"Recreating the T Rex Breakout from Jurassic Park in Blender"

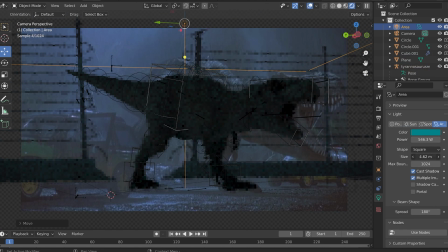Here I go with making the world as accurate as I can to the scene, trying to match the lighting to the best of my abilities.
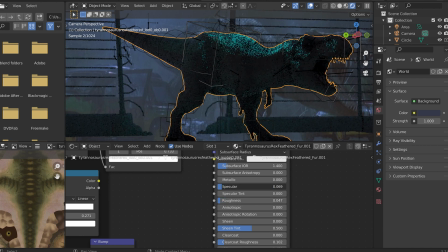Now Now, adding the rain and making the T-Rex look wet was a rather tedious process.
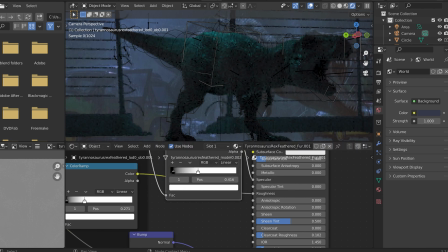Initially, I thought it would be as easy as just throwing the clear coat on it, but the clear coat didn't quite do it,
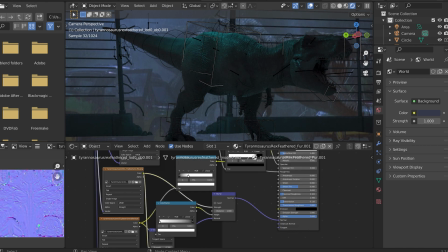so I had to go into the specular map area and try and mess with it.
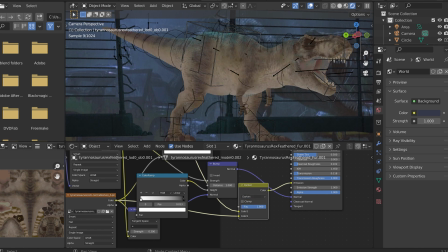But in doing so, that messed up the eye and it didn't make the eye glow,
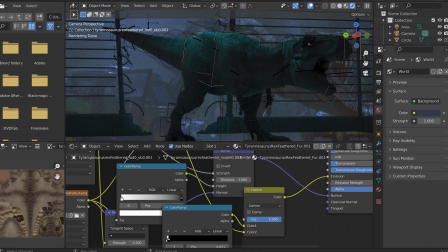so instead I'm adding an emission map so that the eye can glow a little bit, because it does glow a little bit in the film.
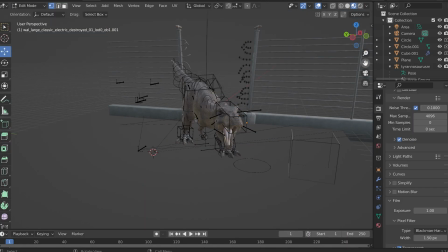Adding a little bit there and back to setting everything up.
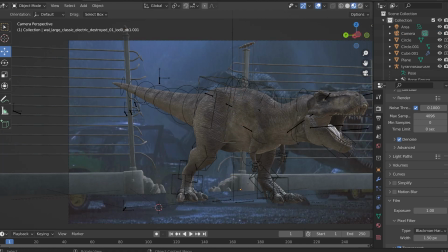I noticed that these cables aren't connected so I have to connect them so I edit the mesh and extend it all out a little bit.
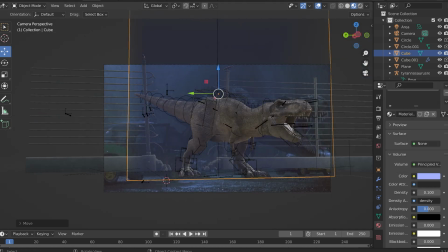Adding the mist is the most taxing part on the computer and it is easily the most out of my league section.
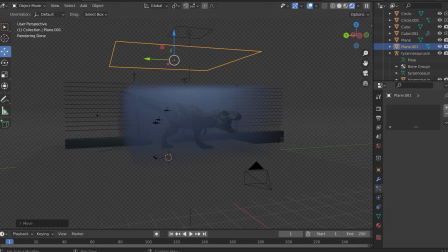Usually with Blender I work in Eevee because Eevee is something that is really easy to use, it demands very little, and all that.
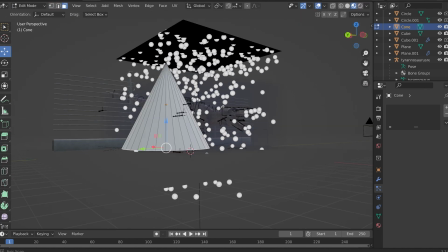But in Eevee, you don't get missed. Cycles, you get missed. Here I am modeling a raindrop.
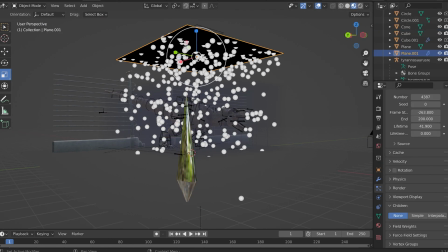The raindrop was surprisingly very simple, and I briefly forgot how to model,
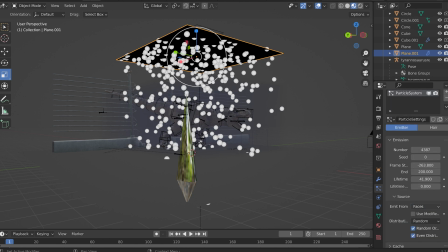or not how to model, how to set up the emitter so that the raindrops would actually fall from it. So here I am fiddling about.
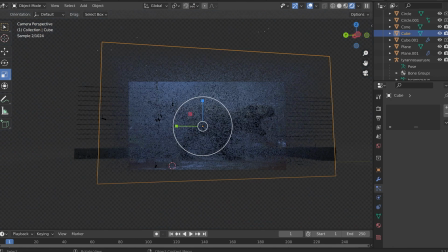I'm going to grab my phone from downstairs and checking an old youtube tutorial that I used for the last time I did this project.
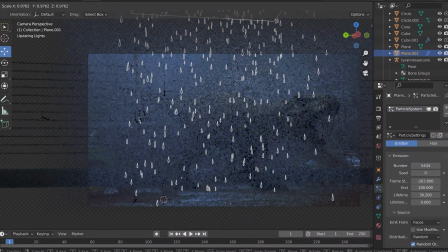I'm messing with the raindrops a little bit because they're not as as much as they need to be.
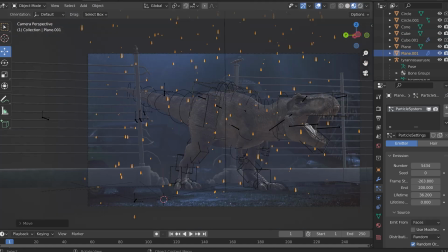They're a little too invisible for my taste. Just editing everything to get everything in as good a position as I can get it.
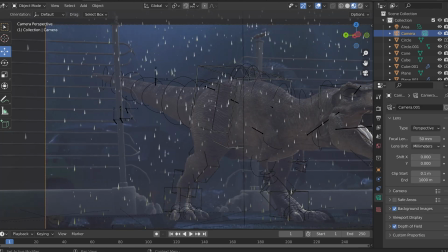And there we go. Now you may notice that there's no floor.
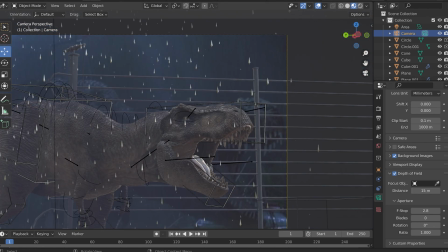That's because I wanted to have a holdout and a shadow catcher, because I was thinking, oh, I'll just composite things in.
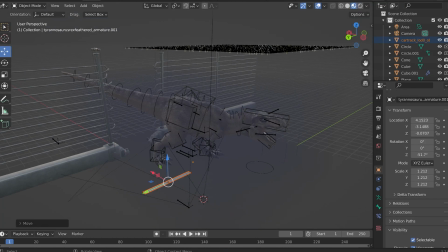I'll have this be an alpha, and then I'll put it over a clean plate. But upon realizing that, I don't really, I didn't do that on the last one.
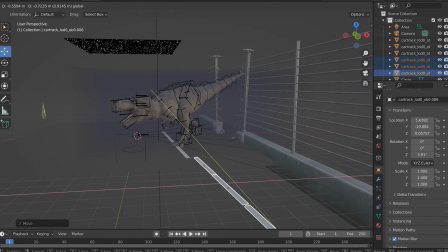Why would I do it for this one? I decided to recreate the entire area in Blunder.
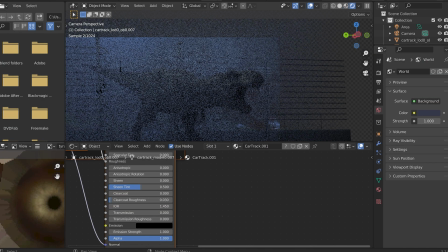So I'm adding the electronic track right now.
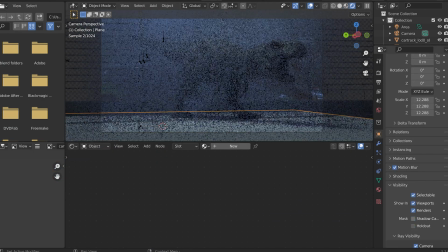I'm going to make it much more metallic because as it is, it's pretty matte on its own.
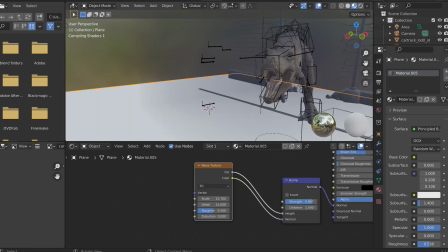Adding a... I'm adding the pavement now, so just a large plane with some white noise attached to the bump map.
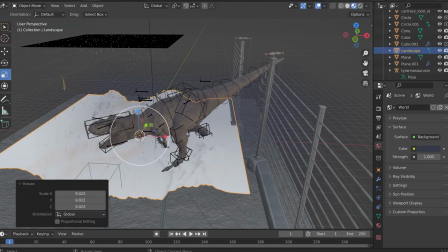And then I believe that I threw some clear coat on it to make it seem like it was more wet.
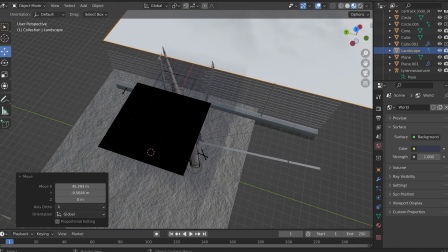Now adding some mountains in the background.
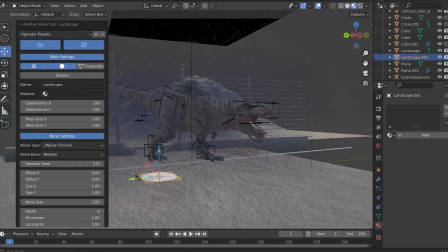Adding mountains in the background is a pretty easy way to make it seem like your scene is sort of on the actual island.
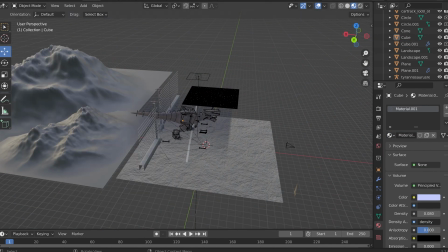So just simply throwing them back there, making them all black so that there's an actual background there.
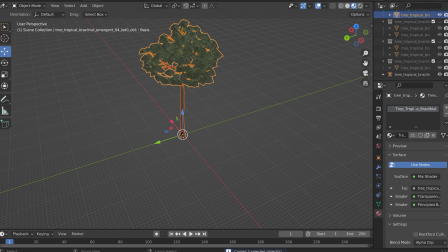Getting some trees from Jurassic World Evolution was also a pretty... not a very tedious task.
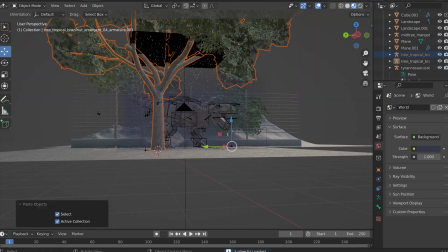The most tedious part is finding the trees that I liked, scaling them to the right size, and making sure that they fit in the scene.
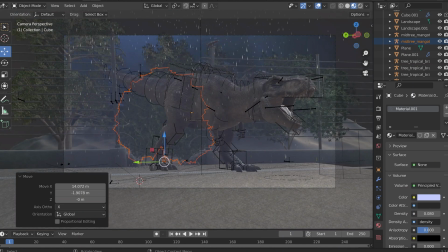Most of the trees that I used for this were the tropical trees, but I also went with the fern trees and the ginkgo trees.
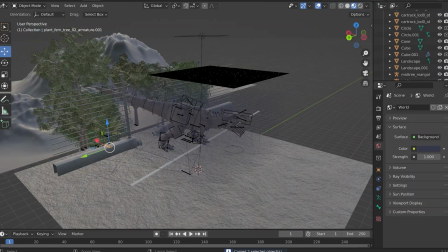I wanted to put a fern up front because I was dreading the section with the cars.
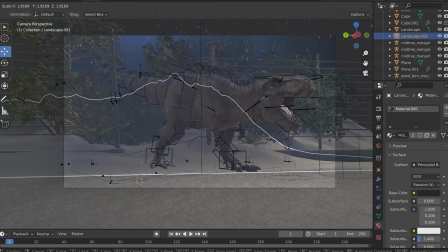The cars took me an hour just to set up one of them, but then I just duplicated it and rotated it and all that to get it fitting in the right spot.
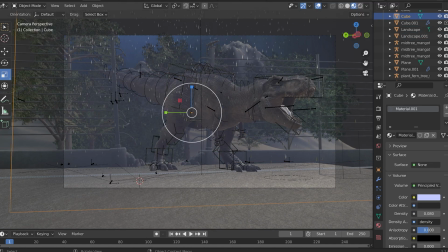Doing some adjustment with the mountains so that they can actually peer over the trees.
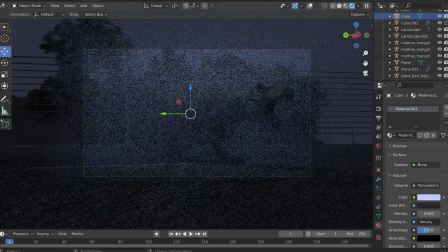here we go with importing the ginkgo trees because I feel like it's important to have a
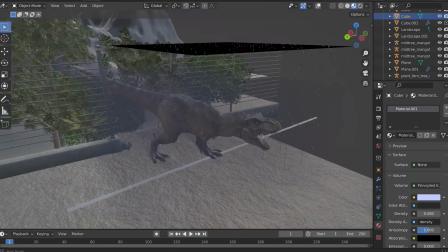little bit of paleontological parts in the in
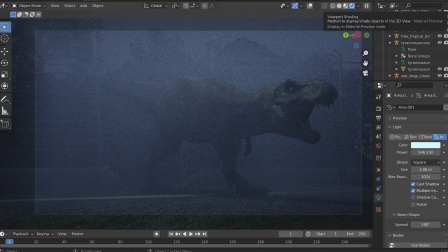the actual enclosure whether or not it was in the movie is an entirely
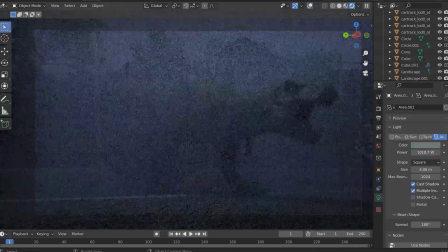different story so I'm checking all the renders or I'm checking the render to see how
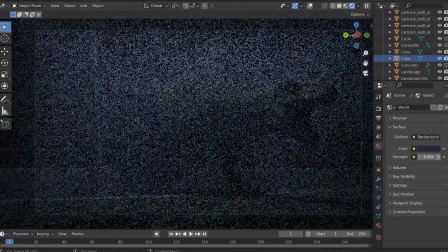it looks so far and the more I look at it the more that it's clearly missing something.
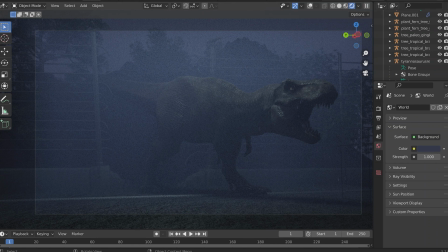So I try adding light to the background so you can see a little clearer, but even the mist is too bright.
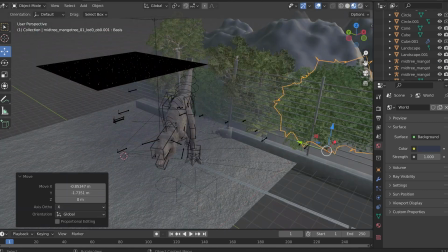Everything's a little too bright. So I'm adding more trees to fill in that background more because there's a lot of negative space.
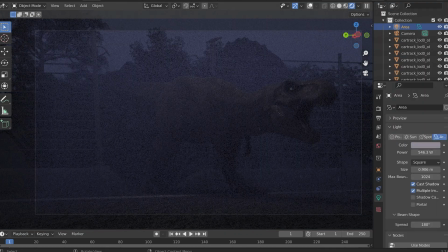And that's a consequence of me being too afraid to throw in the car. So here I'm darkening out everything,
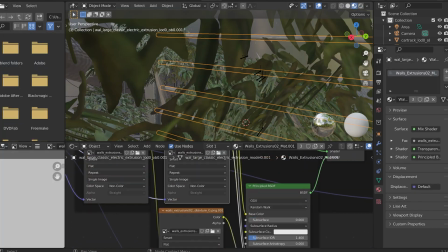adding some more color in there. it's more color than the original film but when blender exports it it desaturates a lot of color to
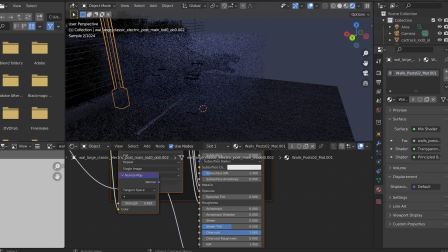to make everything seem like it's more filmic
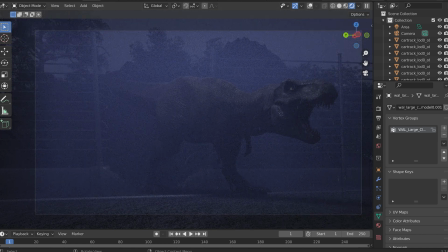so adding some clear coat to the fences now to make it seem like they've been
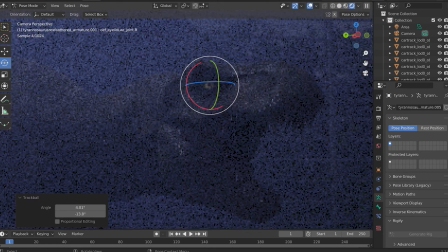rained on and readjusting the t-rex's eye I tried widening it open to
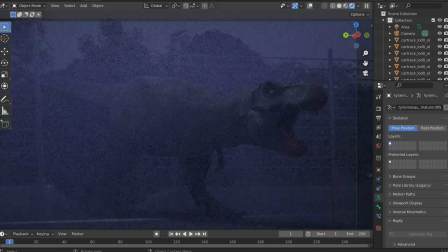make it seem like it was in a much more state of shock or try and emulate how big the eye scenes in the original film.
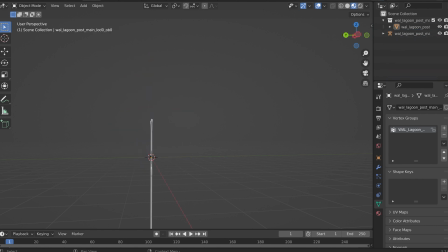And now I've done the dreaded importing of the car assets, which lagged my computer to help, so I had to close all the foliage scenes.
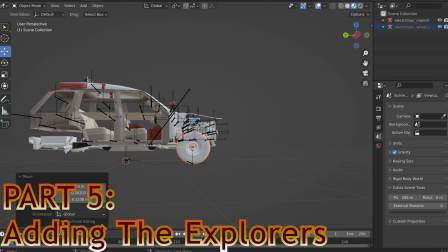And here we go with putting the car together,
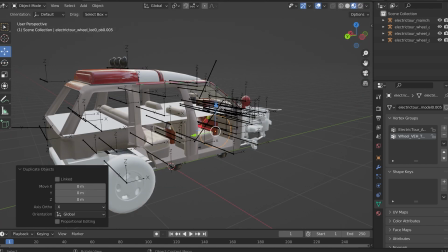which took me 51 minutes just to get all the pieces of the car, because how it works is when you export the car with Cobra tools,
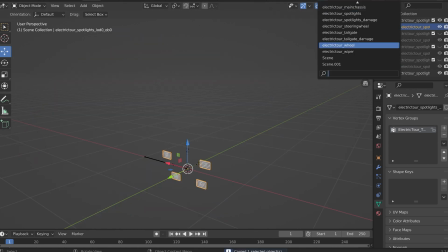the car is in pieces, as you're going to see here. Everything is in pieces.
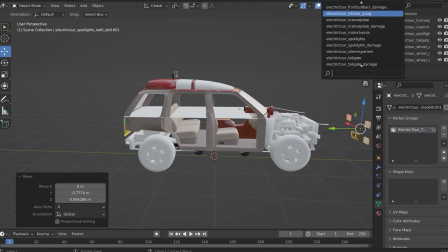They're all organized very well and it's not a very difficult process of putting them all back together.
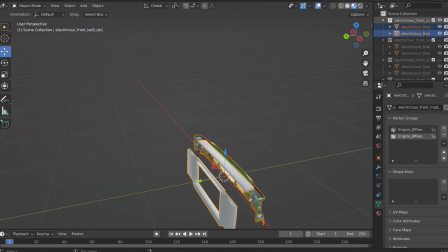The difficult part is just having the patience to select everything and then go back and
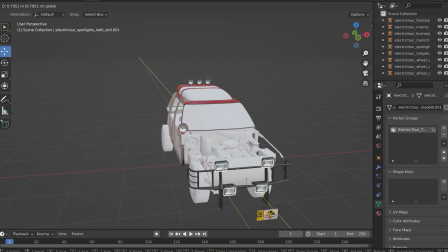forth and then my recording software was overlaid over it which made life a little difficult.
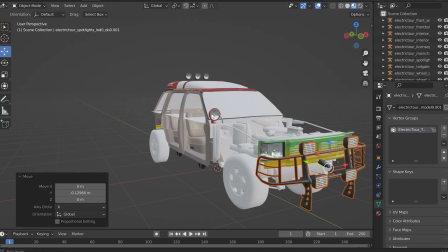Just a lot of like small tedious things but overall it turned out really
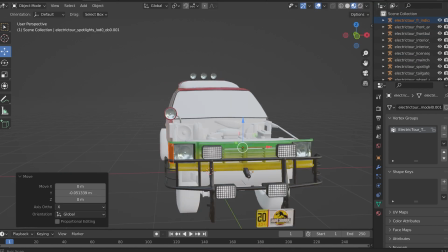nice and these models are amazing so Frontier does an amazing job with modeling
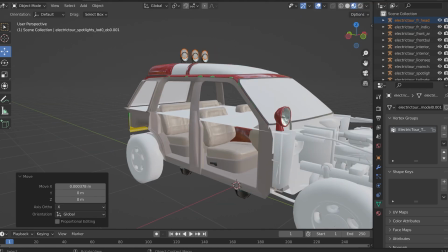things based off the films and it's all very well organized and I understand
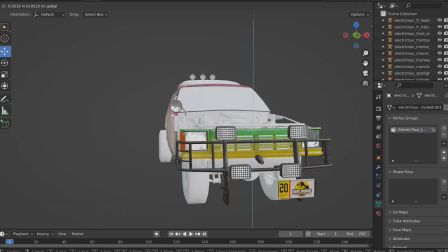why they why they have to split up like this because there's damage
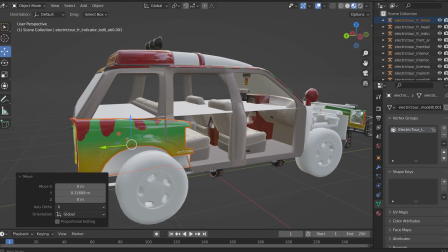variants of each one so that you can if a dinosaur attacks your Ford
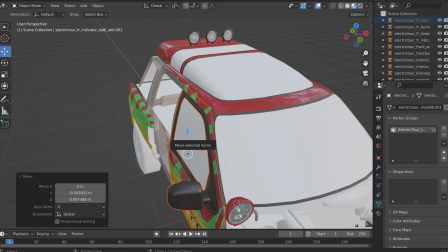Explorer in the game it can actually break and you have different pieces fall off
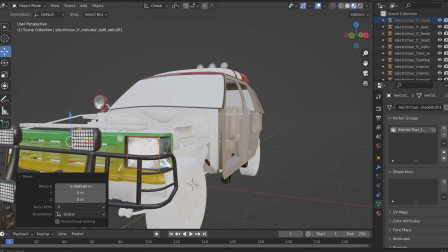which you can't really have if the entire thing is one model like the dinosaurs are
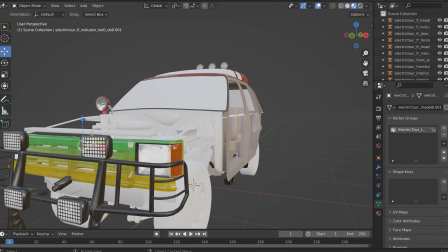so here we go with continuing to put the car
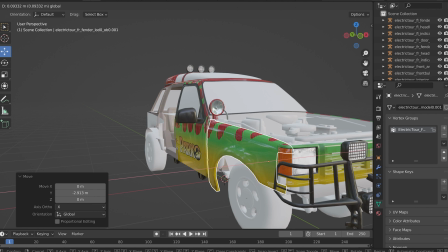together this will this will last a while trust me i put everything on backwards for
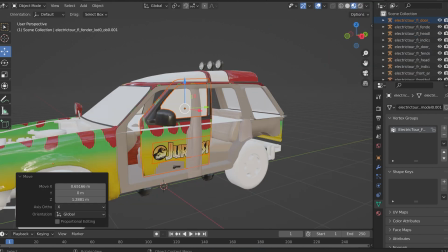a little bit it was it was i never want to relive that experience again
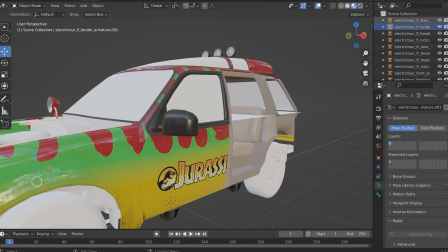um but i think that just the inclusion of those um explorers really elevates it to a level that i couldn't really have prior
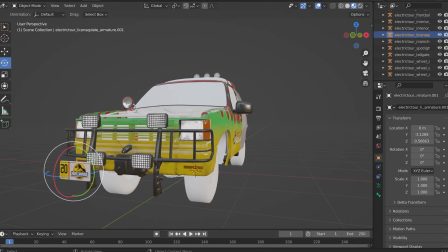to um to adding them in because it just it makes everything have that much more value.
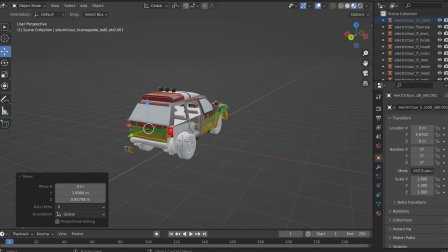Adding the license plate in, just a lot of small details that need to be put into
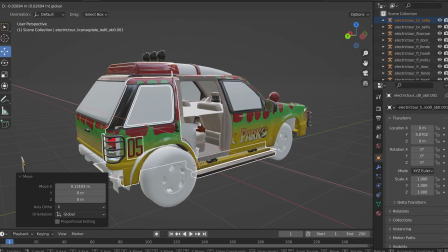getting everything where it needs to be to make this the best it can be.
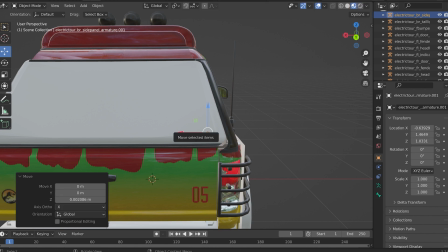Now a nifty little thing about the model is that the back right hand side doesn't fit.
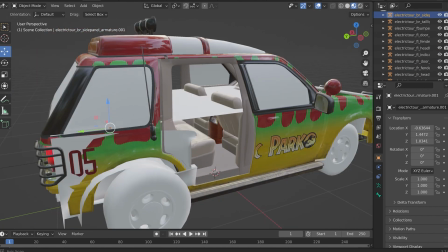So you can see that I'm putting in the side bit and it's not fitting so I try to to warp it to make it bigger it still doesn't fit.
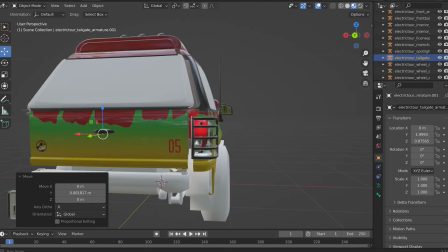Almost nothing I do makes it fit where it needs to be.
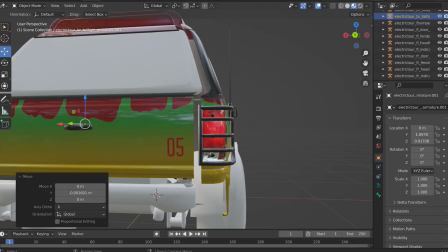This may be something I did wrong, but no matter what happens, it never fits in the spot that it's supposed to go.
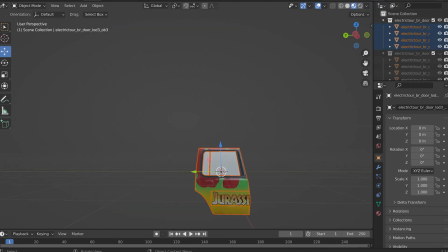Which I think is an interesting little quirk, because in the game it all works fine.
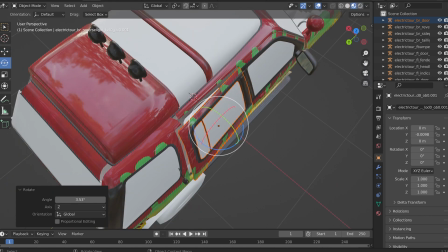It's just here, it's slightly off, and it's only in the back of the right-hand side. It's very peculiar.
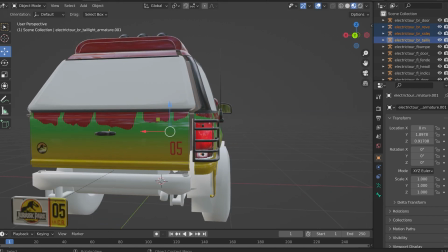And the left side, perfectly fine. So I think it may have been my fault.